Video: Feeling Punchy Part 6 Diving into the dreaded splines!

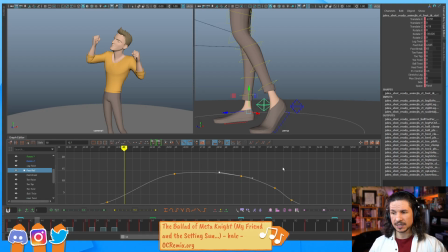(24:43)
But for now, I'm going to try to keep things as in line as possible, just for the sake of keeping things organized. Now as he comes down, get that nice slam.
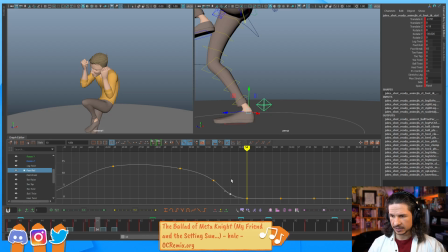(24:59)
I think this could slam down a little faster here, so just gonna zero that out as well. So there we go. Now that foot, instead of just that slow,
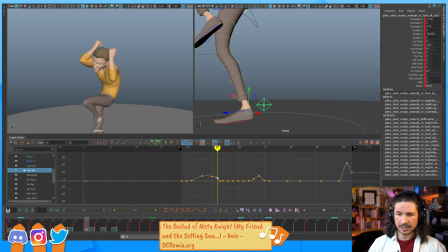(25:16)
very even raise and then drop, just feels a little bit more interesting. There's more weight into it. Now, in this case, does it make a difference? No, not really, because we can't see it. But if you're doing a full body shot where you can see the feet,
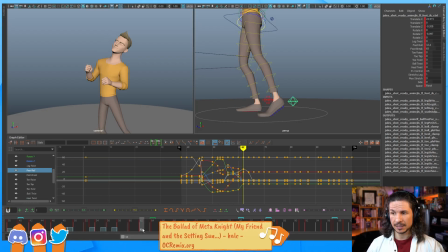(25:35)
this is going to be crucial in getting good, solid work in your contacts. Otherwise, what's going to end up happening is everything's weightless and everything kind of, it's not going to work great.
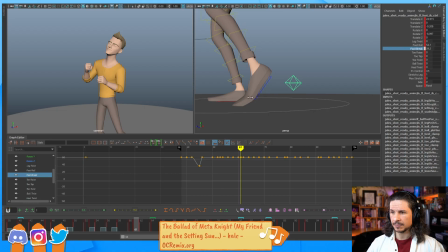(25:51)
So one of the very first things I do when I am when I'm getting into splines is just going through and refining my contacts.
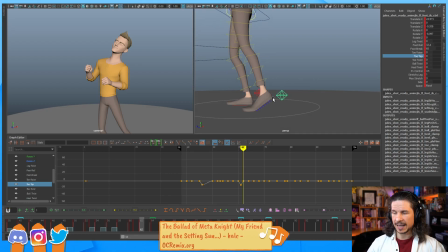(26:09)
And it's not going through and trying to make everything absolutely perfect. Not yet. So for example here, the heel, see how fast it goes? It drops down and then it eases so slowly. That kind of feels a little weird. So let's tweak that.
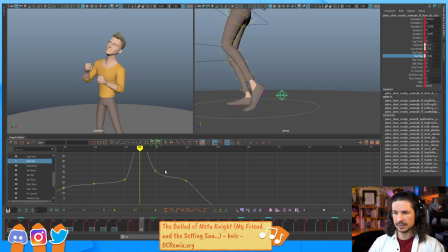(26:31)
Comes through. And I could ease that a little bit. And then here, let's have it drop a little faster and try to get a little bit more of a nice ease in there.
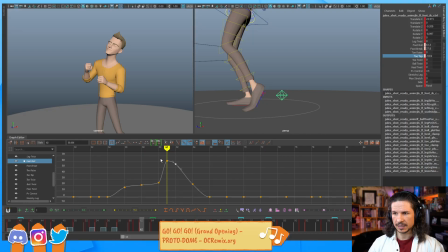(26:53)
It's going to be slight, but I think I can exaggerate it up here a little bit. So now as it comes down,
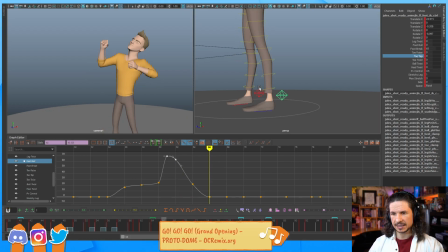(27:06)
we get that feeling of it's speeding down into the ground versus pausing halfway and then weirdly holding. Now, if I did want to have a hold, that's not a bad thing either.
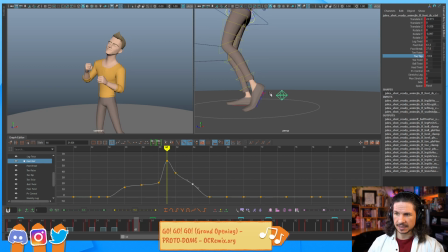(27:20)
The big thing is I want to make sure that the spacing here, see how it's very big and then it just stops very suddenly? I just want to even that out just a little bit more. So just kind of push that a little bit more.
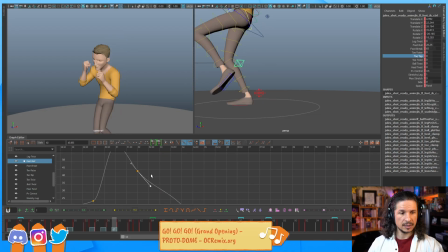(27:41)
Would you take the toe tap in negative for follow through? Oh, so you mean like have the toes drag like this? Not normally. It's not a bad thing to have a little bit of it.
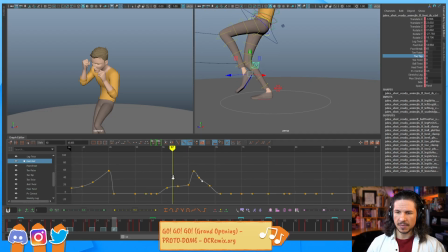(27:56)
There's nothing wrong with that. The main thing is that our toes don't really drag that much. And one thing here is I've got some toe tap or some foot roll all the way through here. Let me actually zero that out. Don't need that.
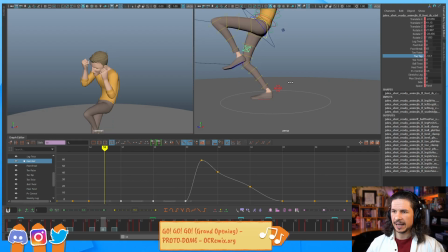(28:16)
So toe tap, when you're animating the toes, having the toes kind of do this, we can curl our toes, but normally our feet don't really, our toes are not wobbly and they don't just kind of flop around. If they were, we'd break our toes much more often.
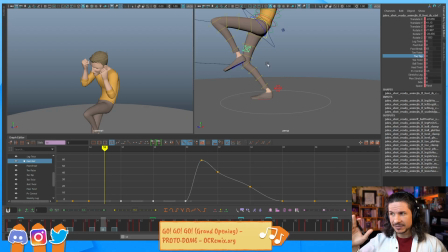(28:34)
Our toes are pretty stiff, and unless we're actively trying to push them down, they're gonna just kind of stay straight, especially if we're wearing shoes. If anything, our toes tend to point up a little bit more just because it's easier to tense your foot that way.
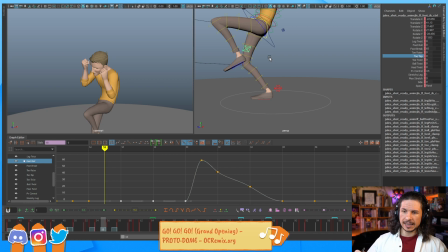(28:50)
So unless I have a character that's pushing off the ground, in those like 1 or 2 frames after they push off the ground, I might drag the toes a little bit just to kind of get some extra oomph in there. But after that, I try to keep the toes more straight than anything.
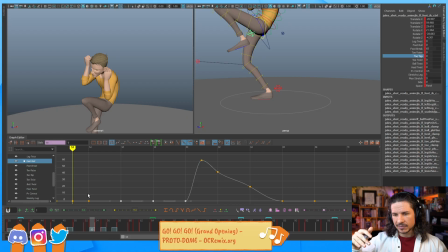(29:09)
The more you start to kind of let them like sag, it can look really weird. So we're getting a weird arc here. See how that foot kind of stops right there?
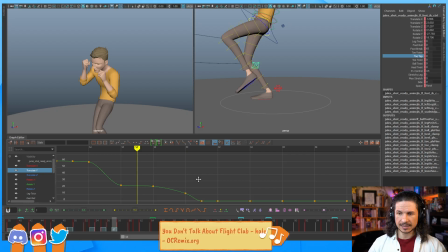(29:28)
So I don't have to fix this yet. Honestly, like this is not part of the foot pass that I normally do. I just kind of do the contacts. But hey, while we're here, might as well. I see the issue. Instead of just skipping it, I can just push that arc so it comes through, and then
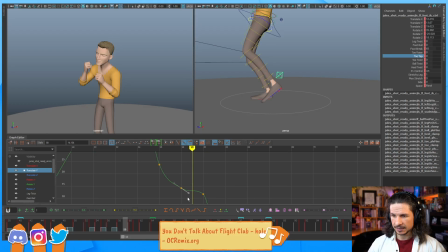(29:49)
we're going to get just a little bit of a kind of dip there. So it goes down, up, and then down again. And let's exaggerate that even more. So this is one of my favorite parts about splining,
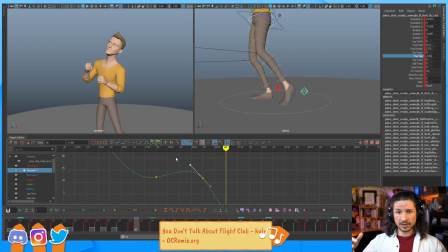(30:07)
is that you're not stuck to what your keys were before, and then you're just kind of trying to move them up and down. When I'm going into splines, I like to try and add little overshoots and extra little elements. So for example here, that foot now goes down, then back up.
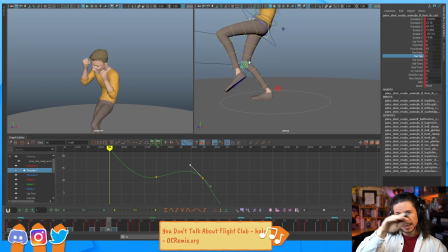(30:25)
So we get a little kind of whoop, a little extra motion. So that's the overshoot right there. Then it comes up, and we get just a tiny little anticipation before it comes down to contact the ground.
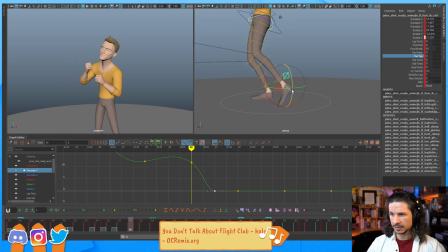(30:40)
And I'm just going to rotate the foot back a little bit more here. There we go. So now we get that arc, and it just feels a little bit more interesting versus down, left, and then down again.
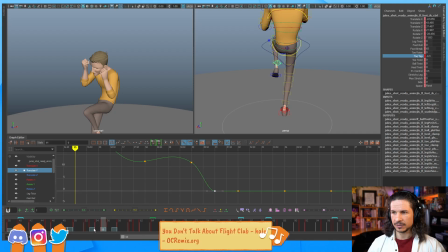(31:00)
And you can always double check your other arcs here. So it's kind of feeling a little linear right there. So that would be my translate X mostly. Oh yeah, that's definitely linear.
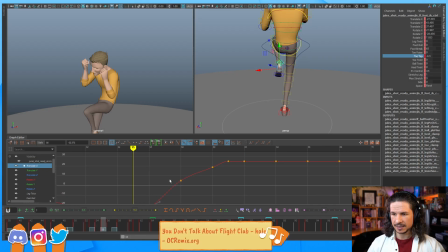(31:14)
So as it's coming down, maybe we will kind of arc it back this way and then ease in a little bit more here. So we get something a little bit more like that.
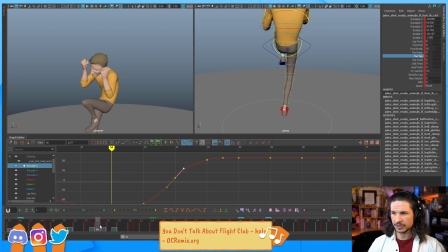(31:33)
Now as it comes down, let's have the knee lead a little bit more. So I'm going to take the foot and actually have it go back a little bit, so it'll act as an anticipation. So it goes back and then out.
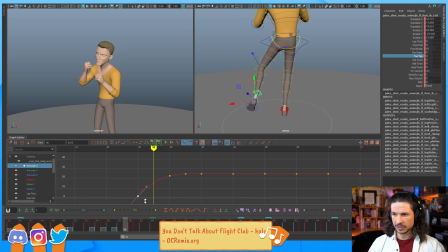(31:55)
Now here it kind of freezes a little too much, so bring that back. This is starting to get like nitpicky cleaning up of arcs, but there's no rule that says that you have to do this in like a very specific
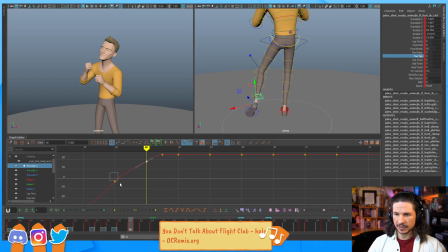(32:12)
order and like you have to do a certain thing at a certain time. Whatever you feel will make your shot better, as long as you're not getting into like polish details.
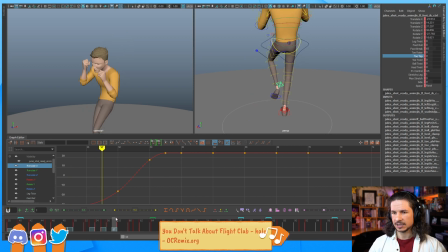(32:26)
If you're starting to get into polish too early, essentially what's going to happen is you're going to be wasting time. Here I'm just trying to get a little bit more of a natural arc right there.
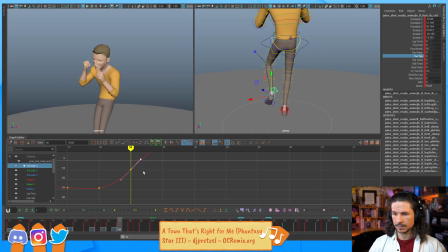So something like that. Scene time warp. How to slow down and make animation fast from it. I actually never use scene time warp.